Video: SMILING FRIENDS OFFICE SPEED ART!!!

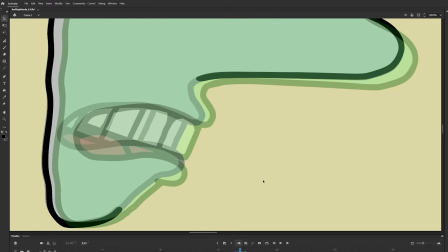245s
There's very few parts of this cartoon where I feel like I half-assed it,
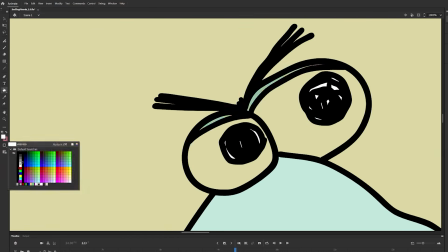248s
or I didn't push myself as far as I could have, or I didn't bring 110%.
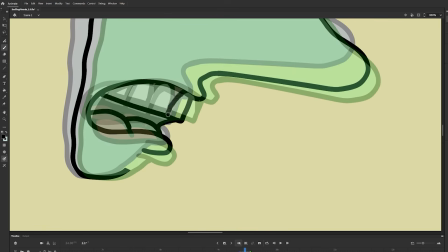255s
Everything I'm happy with. Like, each frame I just think is pretty much perfect.
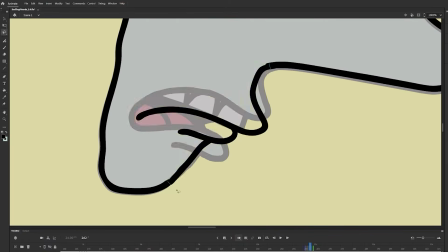261s
There is one part that I feel like I could have done better, and I will bring that up later whenever it finally appears.
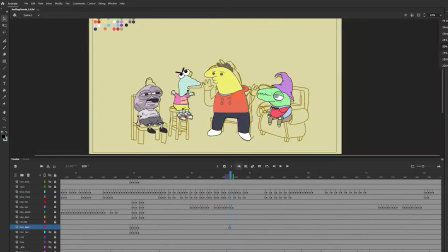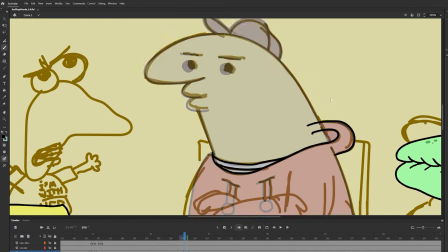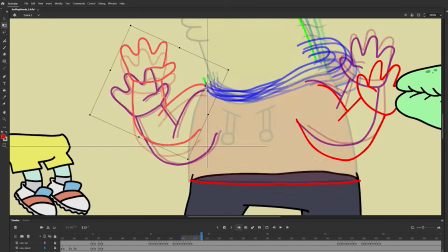278s
Here's an example of what I mean by the animation being difficult. When Charlie gets upset and he's mocking something,
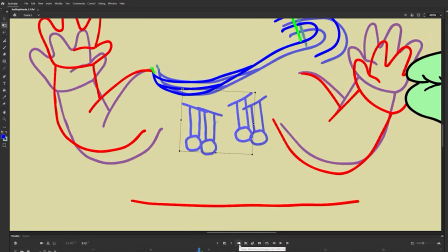286s
I literally had to bring his hands up and have him move back and forth and have his lip sync up with that moving back and forth.
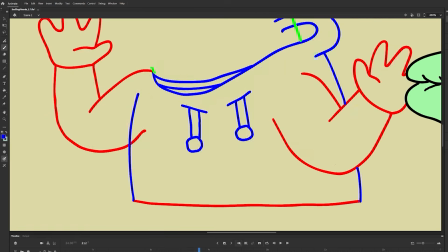293s
I'll explain it a bit more in a second,
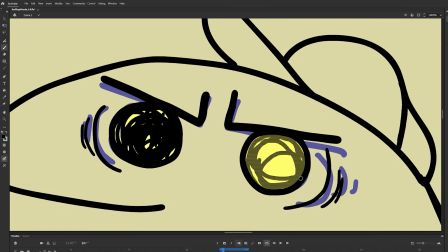295s
but it was just so much moving parts just for a little bit of character, but I do think it really added to it.
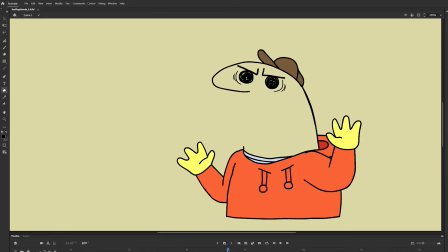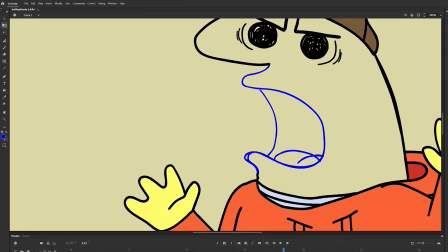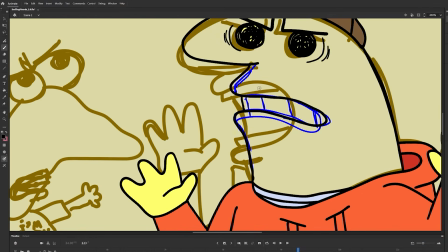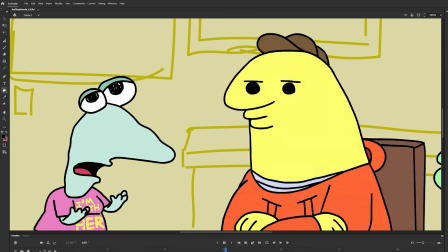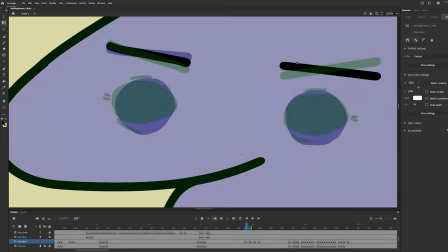344s
Here I'm showing my ultra detailed
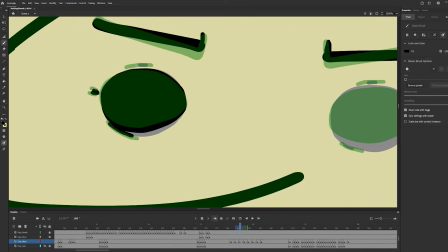347s
animation of Charlie squinting his eyes to show he's getting frustrated with what Smormu is saying.
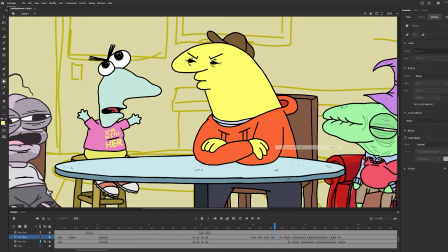354s
Again, that's a really small detail, but I feel like it just adds a little bit of character.
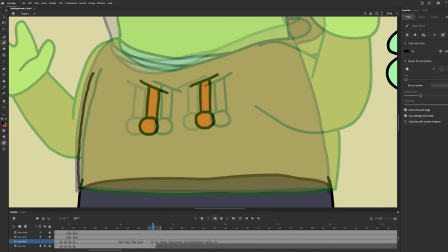360s
This is way more effort than what I would normally put into a cartoon that I would make for YouTube.
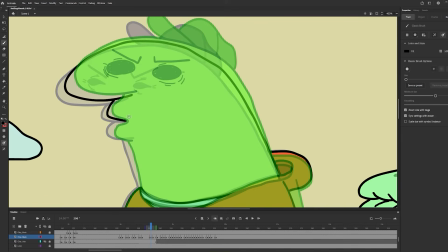367s
I would put in way less effort. The characters would be a lot more static and sort of cheaply drawn just because that's what I'm used to.
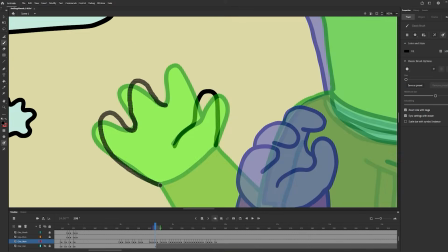375s
This was a nice experiment and breaking from the norm of what I do.
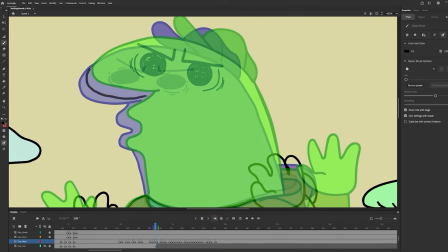381s
And I hope that this will change how I animate in the future.